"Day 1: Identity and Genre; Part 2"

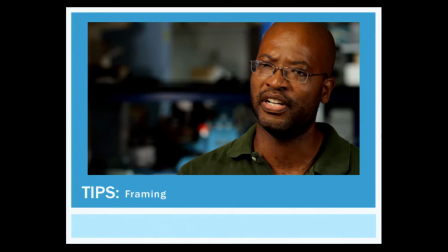We want to hear what this person is saying, what he's thinking right now. Just another quick thing to just talk about.
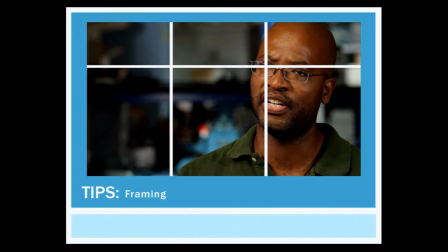When you're shooting in this particular format, 16 by 9, there are a couple of really powerful parts of the frame that you can use, whether you're doing animation or shooting. And they tend to be where the thirds cross each other. So that's a very powerful part of the frame. frame.
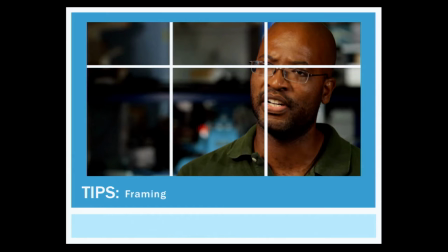That's also powerful. These are powerful in slightly different ways. And you'll see his eye is like dead on in the crosshairs. If we're people who read left to right in sort of the Euro,
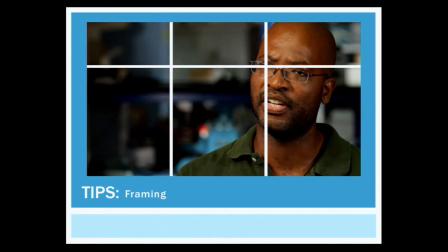European tradition of writing, this tends to be the most powerful point because we read frames left to right because our eyes are used to going that way. I'm not saying you'd have to follow this rule, you can break it, but it's just an interesting thing for you to know that when you're framing things,
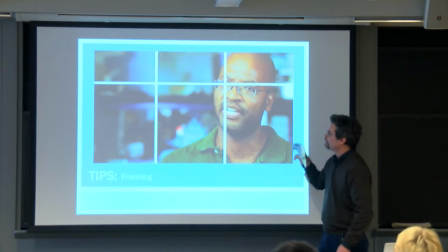when you're creating animations, there's a tendency when you start to think,
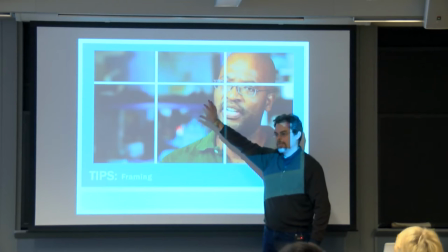oh, dead center would be really great, but it's actually not the case. A little off center and in sort of the thirds of the frame is a good way to go.
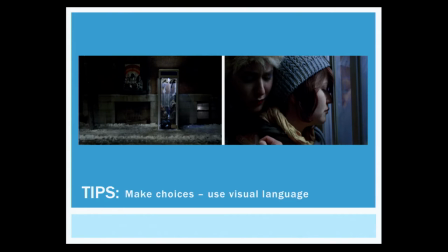So the other thing just to talk about quickly in terms of making choices, think about when you, and this will really come up when you work through your storyboarding exercises with Josh, think about what the kinds of shots you choose are doing.
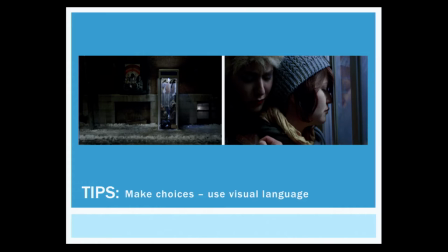Wide shots say one thing, close-ups say another. there. Starting with a wide shot and coming in, that's a reveal of something. But starting in a close up and going wide can also be a reveal of something else. And I think we can imagine what kinds of stories might come out
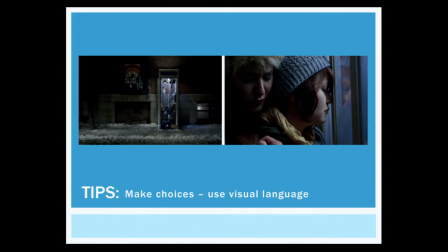of these two frames and how the story might be different if we started here and went in here and if we started here and came out. So make choices and think about what your choices are actually going to do in terms of the story.
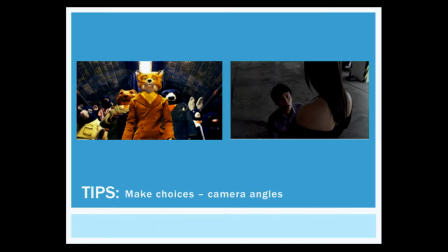Another example of that, camera angles, framing. Low angles looking up, that gives you a certain feeling. It gives you a certain kind of power, sort of master of my domain feel. The opposite looking down, kind of the opposite.
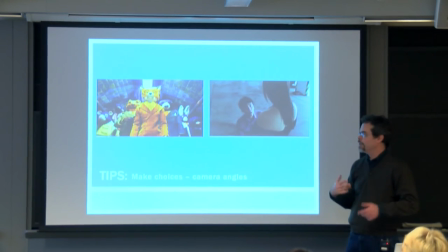These are just two examples and I'm not going to go on and on and on and talk about others, although we may get into it later in the week. But the point is that the camera is one of the key plastic elements that you have at your disposal to tell your story.
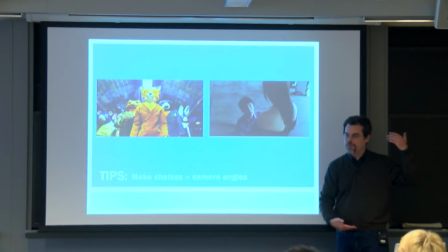And the medium shot, just kind of center frame, doing your thing, is kind of the fallback. You don't have to do that. There are any number of other choices you can make.
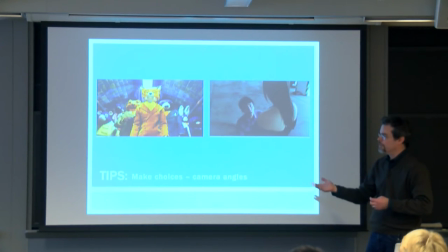And when you start to go and choose locations, and choose props, and choose elements like that, how you shoot those things and how you shoot your characters becomes very, very, very important.
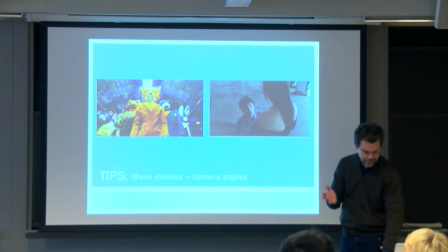And then the last thing that I'm going to talk about, and I'm kind of racing through this because I want to just make sure we have time for questions and stuff.
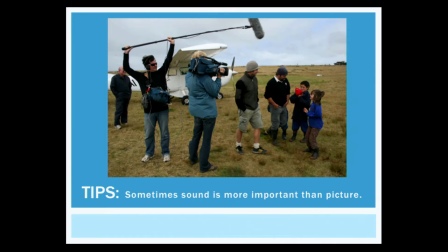I'm just going to be a little counterintuitive. we've been talking about visual storytelling, but just don't shortchange your sound. Sound is often more important than the picture. And one of the other things that I think, you know, we talked to, Elizabeth talked a little bit about production technique and sort of, you know,
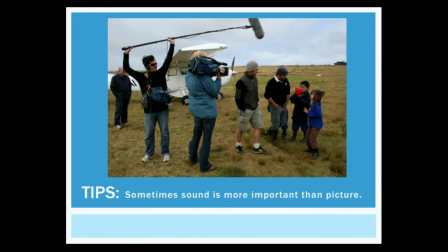quote unquote bad technique or rough videos versus slicker kind of TV style videos. One thing that's very, very, very hard to overcome is poor sound.
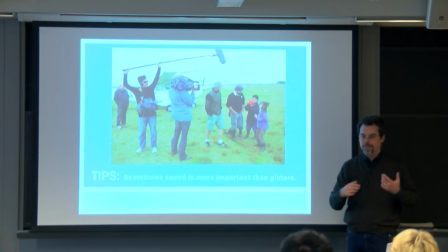And even if your video is a little out of focus and it's shaky, if it's really compelling, that's fine as long as the sound is good.